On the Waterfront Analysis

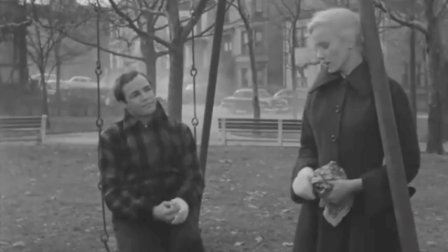These minutiae may seem completely frivolous to the average viewer, but they are what give the character humanity.
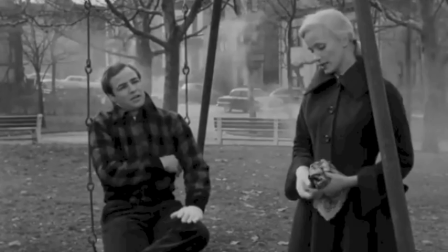As a method actor, Brando showcases Terry Malloy's foibles and ticks, not because Brando is aware of them, but because they come naturally to him.
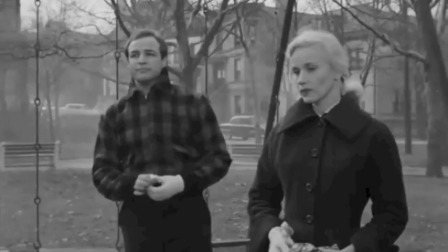The director can only project so much of his idea onto a character, but he cannot play the character unless he casts himself.
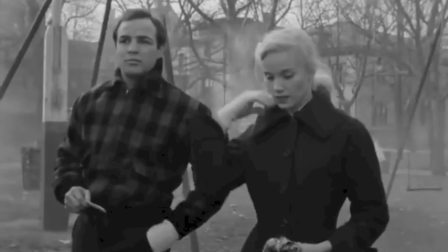Therefore, improvisation fully allows the actor to exhibit who the character really is, and how the character would behave in their situation.
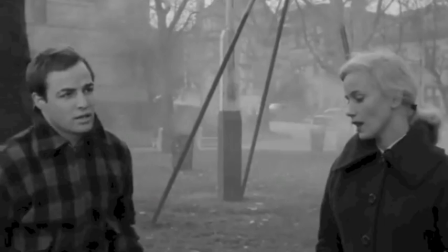This is what makes Terry Malloy a refreshing persona that would herald a new approach to acting for years to come.
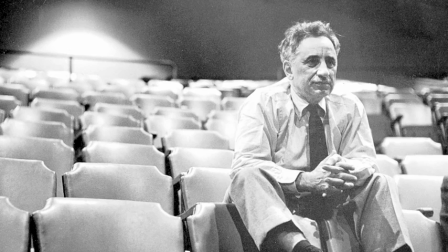Ilia Kazan directed On the Waterfront for The Screen, but his craft originates from the stage.
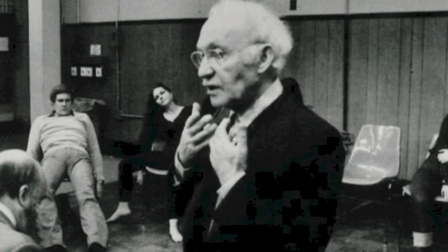He previously worked as an actor in a theater troupe with Lee Strasberg, who guided Kazan in developing his acting capabilities.
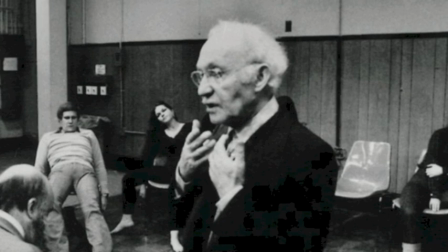Strassburg would later go on to run the Actors Studio, which Kazan co-founded, and where Brando studied.
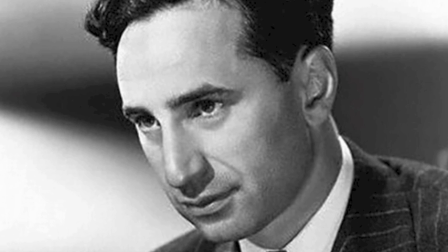Thus Kazan was pivotal in promulgating method acting into cinema, and On the Waterfront was a vehicle for this newfangled acting style.
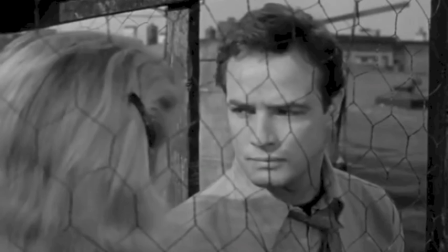Kazan's pursuit of authenticity was not just manifested in his direction of actors.
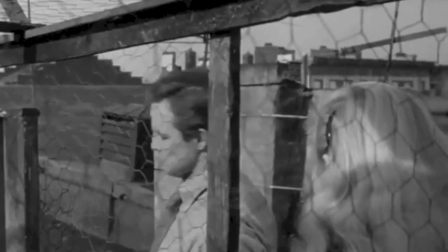The kitschy aesthetic of most other popular films of the 1950s was created in his studio, which allowed for a heavily controlled environment to realize the desired effect.
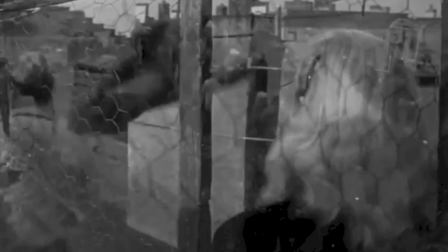However, as with method acting, this MO was being challenged by the desire to create greater authenticity by shooting on location instead.
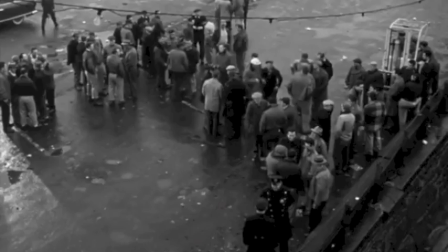Location shooting had been done infrequently in prior films to On the Waterfront, mainly in westerns and documentary style film noir.
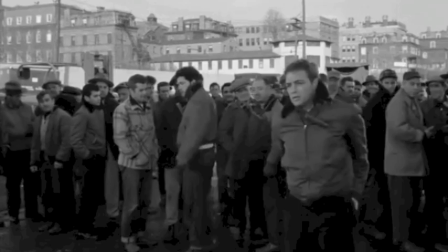With On the Waterfront,
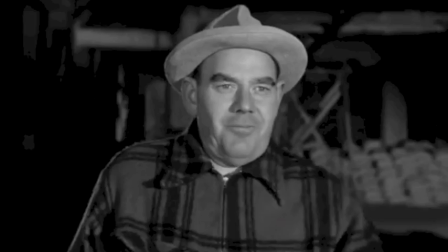Kazan takes this authenticity to greater effect by shooting a socially conscious drama on location instead of a quirky genre film as done before.
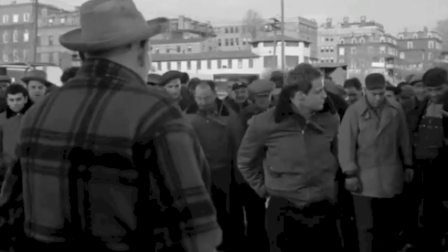This MO is even more effective with the use of method acting. The actors are exhibited in the natural environments of their characters.
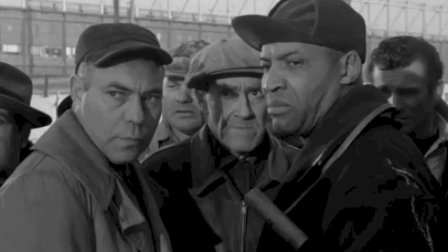They are in loading docks, boats, dive bars, city streets, and rooftops.
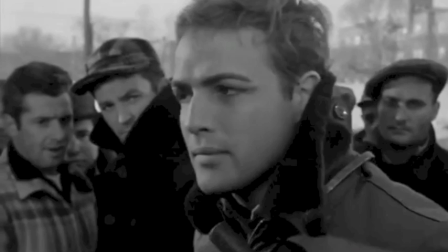Characters behave authentically, and they are placed authentically. Kazan went so far as to cast real Longshoremen as extras, in addition to several pugilists.
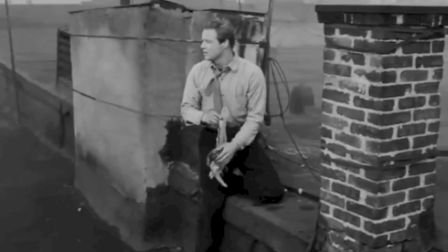On the Waterfront served as an enduring foray into Hollywood realism through both the employment of method acting and location shooting.
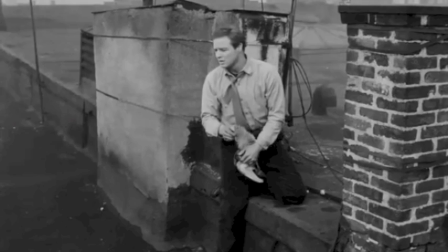While On the Waterfront was not the first attempt at realism in American cinema,
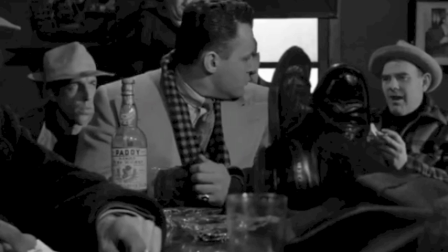it was one of the most influential, and it would come to define the aesthetics of the future generation of new Hollywood directors.
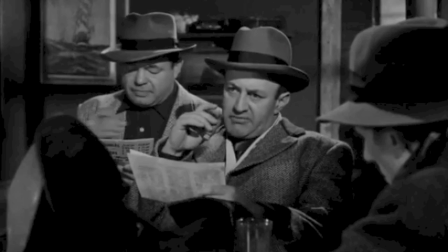On the Waterfront was not just innovative aesthetically, but also with its acerbic social criticism, something that was maverick in a zeitgeist of escapist cinema.
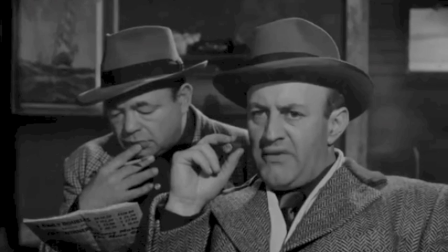The 1950s were not necessarily bereft of any pressing social issues, but it was unorthodox for them to be addressed in such a forthright way that On the Waterfront did.
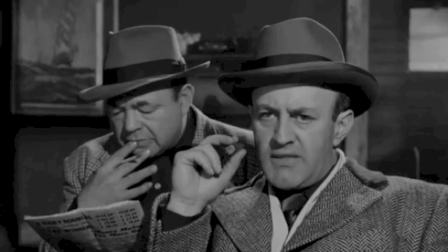This era saw the apex of trade union membership in the United States, which inevitably led to the growth of trade union power.
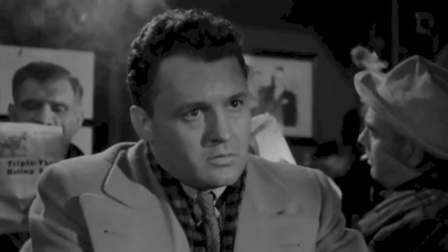Many of these unions were connected to organized crime. It was not uncommon for union bosses to embezzle funds from union treasuries for personal luxuries,
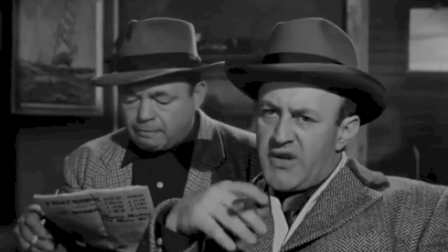and use bribery, coercion, and intimidation tactics to manipulate leadership elections so as to maintain their power.
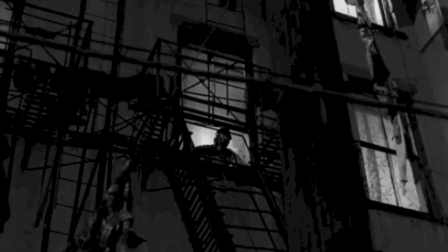On the Waterfront directly tackles trade union corruption without relent. The film opens with Terry Malloy, a washed-up pugilist and longshoreman luring Joey, a fellow longshoreman, into an ambush atop the roof of an apartment block.
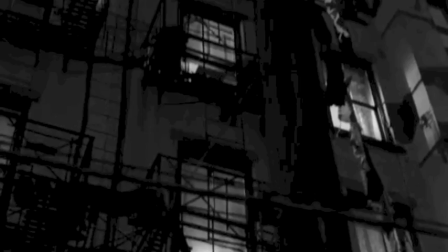Joey is then murdered by a couple of henchmen by being thrown from the building.
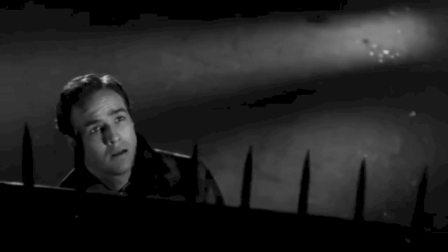Joey's murderers are soon identified as operatives of Johnny Friendly, the corrupt longshoreman's union boss.
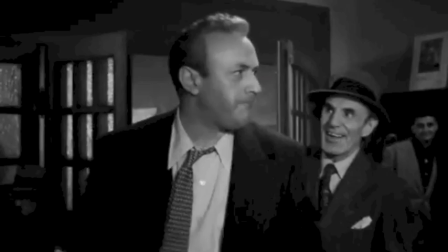It is revealed that Joey was rubbed out because he was going to squeal to the police about union corruption.
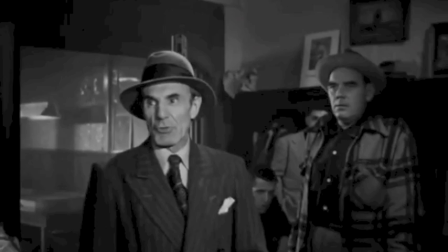The direct inspiration for On the Waterfront begins with the murder of New York City Longshoreman Tom Collentine in 1948.
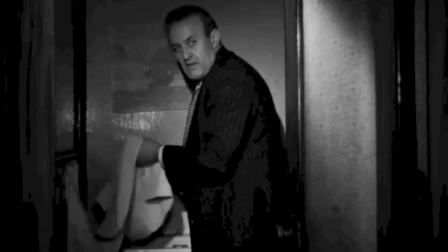This story became the impetus for a 24-article expose by investigative journalist Malcolm Johnson entitled Crime on the Waterfront in the New York Sun.
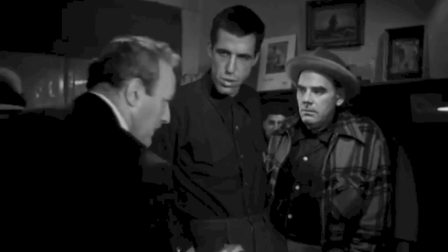It detailed the corrupt practices of the International Longshoreman's Union in the tri-state area.
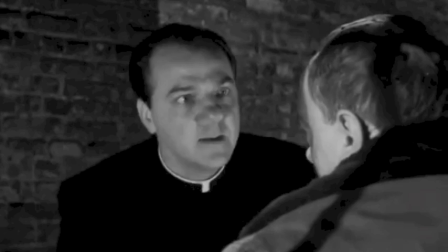Johnson would subsequently win the Pulitzer Prize for journalism for this series.